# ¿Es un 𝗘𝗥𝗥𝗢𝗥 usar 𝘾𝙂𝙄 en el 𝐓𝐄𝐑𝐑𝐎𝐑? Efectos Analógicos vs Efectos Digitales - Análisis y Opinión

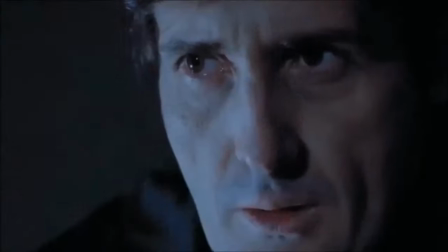(4:16)
La suspensión de la incredulidad es, por lo tanto,
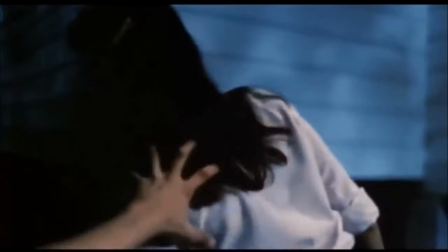(4:19)
una colaboración activa entre el creador y el espectador para construir y disfrutar de mundos ficticios de manera más rica y satisfactoria.
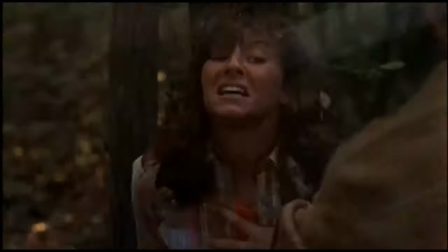(4:28)
El problema es cuando la película tira para el otro lado.
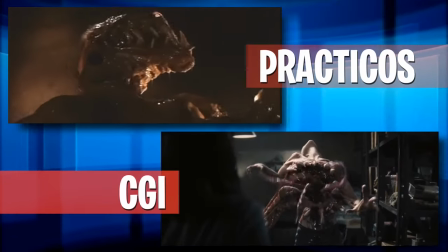(4:30)
Cuando los efectos especiales, sean análogos o digitales, conspiran para convencernos que lo que estamos viendo no es ni remotamente real,
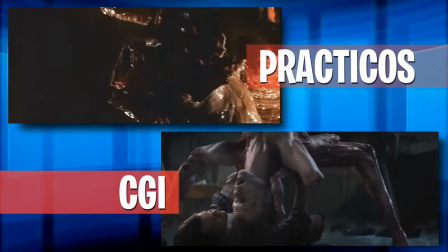(4:38)
apagando nuestro interruptor de suspensión de la incredulidad y de repente ya no estamos en Crystal Lake.
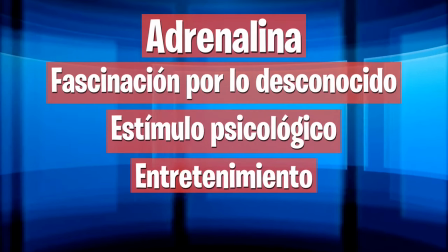(4:44)
Y es entonces cuando la adrenalina, fascinación por lo desconocido, estímulo psicológico, entretenimiento o lo que sea que te motivara a ver la peli, se va por el caño. Por eso, no hay que descuidar los efectos especiales.
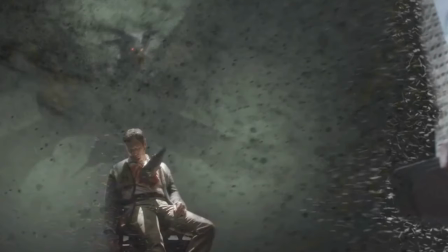(4:59)
El rol de los efectos especiales en el género del terror es fundamentalmente generar una respuesta emocional en el espectador,
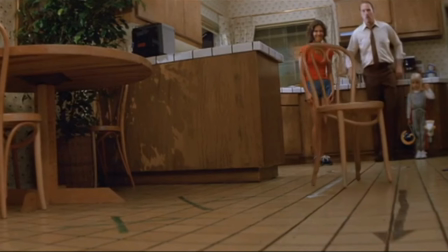(5:06)
exponiéndolo a algo que no vería cotidianamente, ya sea una silla que se mueve sola, una decapitación, un monstruo o lo que fuera que el guión exija.
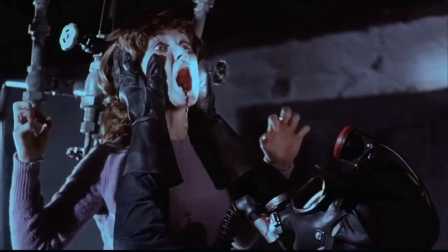(5:14)
No hay límites. Cualquier cosa que quieras meter en tu película de terror la podés tener por imposible que parezca.
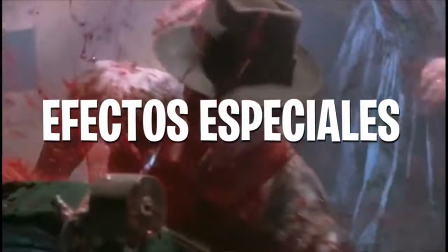(5:20)
Solo tenés que recurrir a los efectos especiales. Ahora, definamos qué son los efectos especiales.
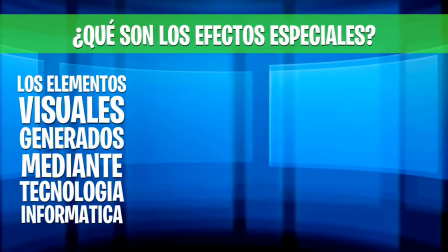(5:25)
Los elementos visuales generados por medio del uso de tecnología informática, ya sean escenarios, criaturas, explosiones, alteraciones en la imagen real, es CGI.
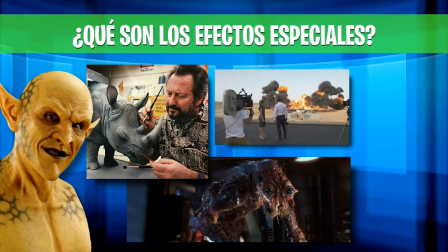(5:34)
Los efectos prácticos, como prótesis, miniaturas, animatronics, explosiones y trucos de cámara, son los llamados analógicos.
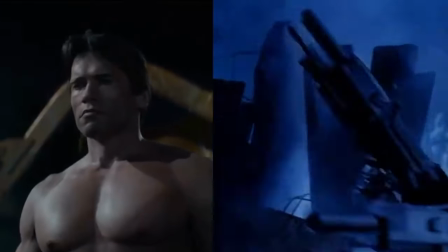(5:40)
La forma de diferenciar uno de otro es muy sencilla. Si son efectos creados físicamente en el set, son analógicos.
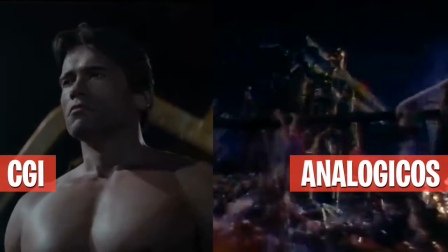(5:46)
Si son creados mediante software, es CGI. Con esto en mente, ahora vamos a tratar de responder la pregunta que plantea el título de este video.
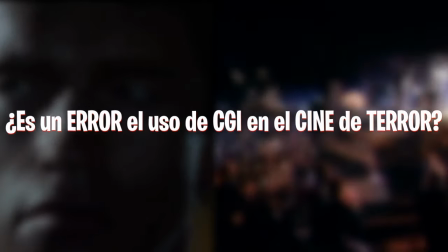(5:54)
¿Es un error el uso de CGI en el cine de terror?
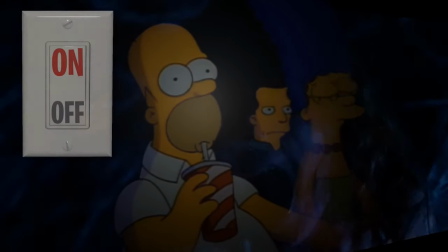(5:57)
Como ya establecimos, es muy importante mantener encendido el interruptor del espectador durante la película, porque si lo apaga, lo perdemos.
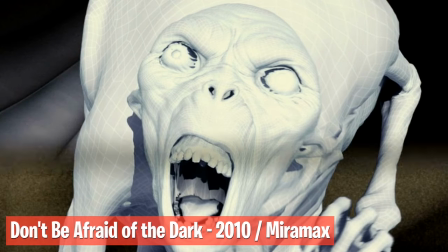(6:04)
Así que, si vamos a usar efectos especiales, tenemos que usar efectos especiales que lo contengan dentro de la ficción y no lo saquen. Y para eso es imprescindible.
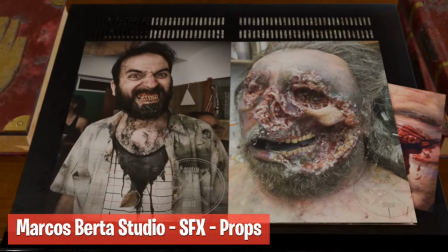(6:17)
Personalmente, encuentro en los efectos prácticos cierta crudeza que le queda muy bien al cine de terror.
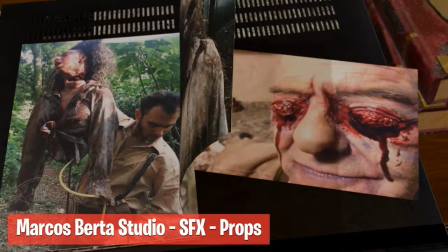(6:23)
Al menos al cine de terror que a mí me gusta. La tangibilidad visceral que aportan los efectos prácticos a las escenas de terror le suman una capa extra de sabor.
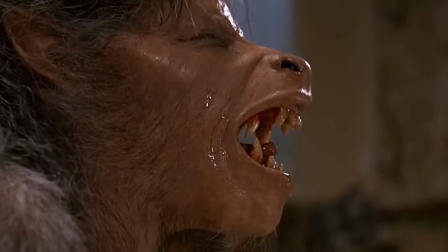(6:31)
Ya sea chorros de sirope, goma estirándose, maquillaje con globos o servomotores, el hecho de saber,
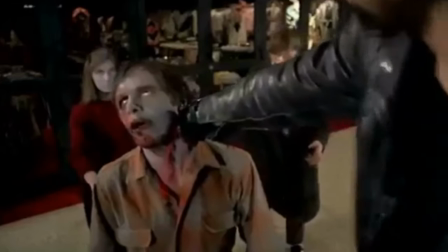(6:36)
aunque sea inconscientemente que lo que estás viendo es palpable, le brinda una buena oportunidad al interruptor de seguir encendido.
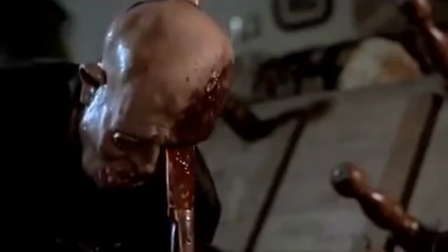(6:43)
Ayuda a vender la trucha. Por otra parte, con el permiso de los muchachos de Corridor Digital,
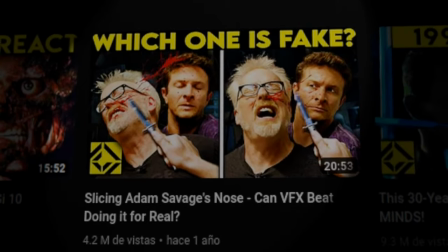(6:48)
quiero presentarles un experimento magnífico que hicieron junto a Adam de Mythbusters, recreando una misma escena con efectos prácticos y con CGI.
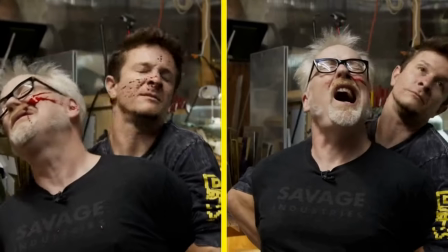(6:56)
A simple vista, ambas parecen funcionar muy bien, pero para mí, una se destaca por ofrecer un rasgo que la otra pierde debido a su naturaleza.
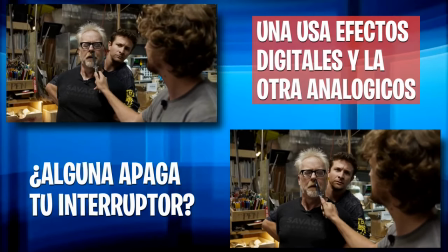(7:04)
No te voy a decir cuál es cuál, no trates de adivinar cuál es cuál, solo decime cuál sentís más real.
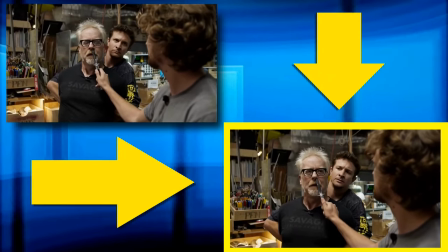(7:11)
En cuanto a mí, es esta, y no porque la sangre de la otra se vea falsa o la punta del cuchillo no parezca verdadera,
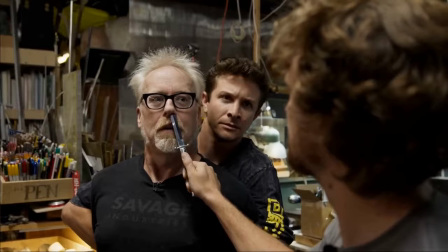(7:17)
sino porque la reacción de Bren, Sir Bren, cuando la sangre le salpica en la cara, se siente más auténtica, porque su reacción es real.
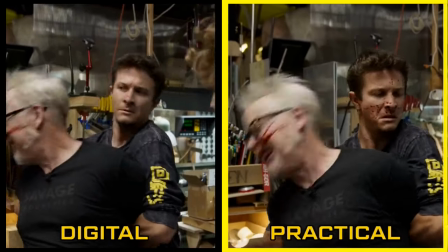(7:25)
¿Sabes por qué? Porque en esta escena le salpico líquido en la cara. Ese es mi punto.
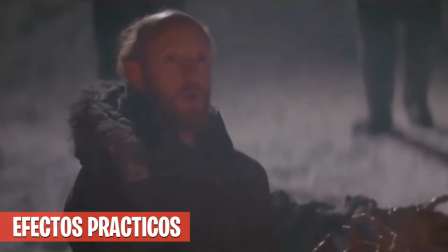(7:30)
Cuando tenés un efecto práctico en el set adelante tuyo para interactuar, reaccionar e improvisar, el actor te ayuda a vender la ilusión.
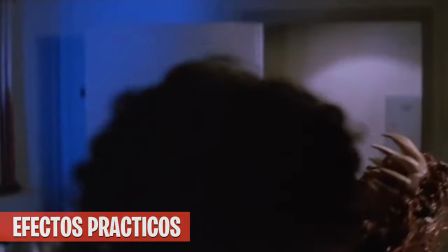(7:38)
Uno de los mejores esfuerzos por integrar CGI en escenas con actores que he visto está en Piratas del Caribe.
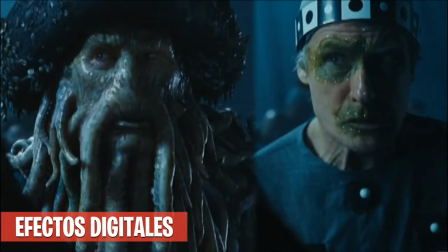(7:43)
La actuación de Johnny y el CGI encima de la actuación de Bill funciona muy bien. Johnny tiene a quién reaccionar y el CGI es convincente.
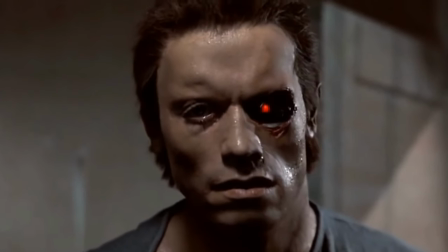(7:50)
Los efectos prácticos no son mejores por ser prácticos.
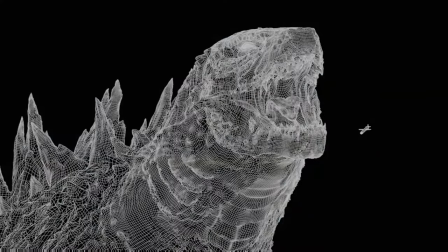(7:53)
Hay efectos prácticos malísimos igual que hay CGI buenísimo, pero ni el mejor CGI puede interactuar con un actor.
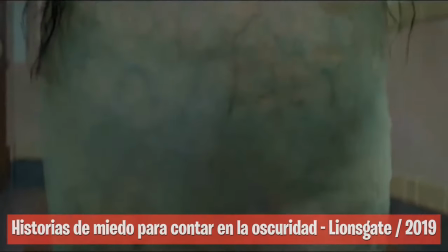(8:00)
Y para vender la idea de una amenaza, debemos creer que esa amenaza está en la escena con ese personaje.
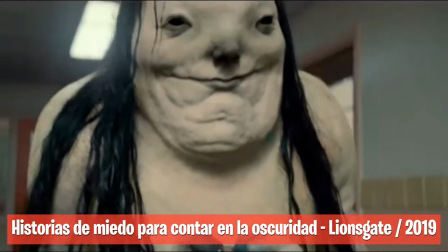(8:05)
Los efectos prácticos dan cuerpo y una presencia sólida a esa amenaza.
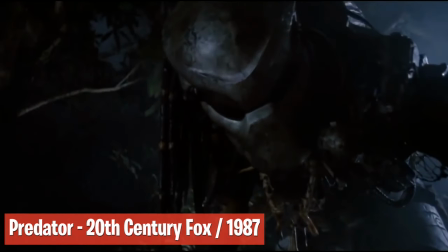(8:10)
Sabemos que Predator no es un alien, pero no dudamos que está ahí, que tiene al choache tomado del cuello.
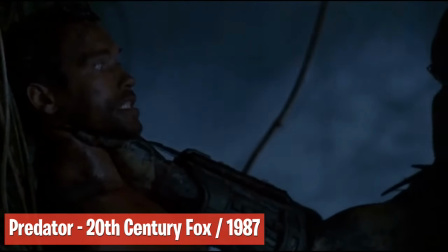(8:15)
El interruptor no salta porque se siente creíble. Y es que hay un factor determinante de la efectividad del CGI que no recae en el CGI per se.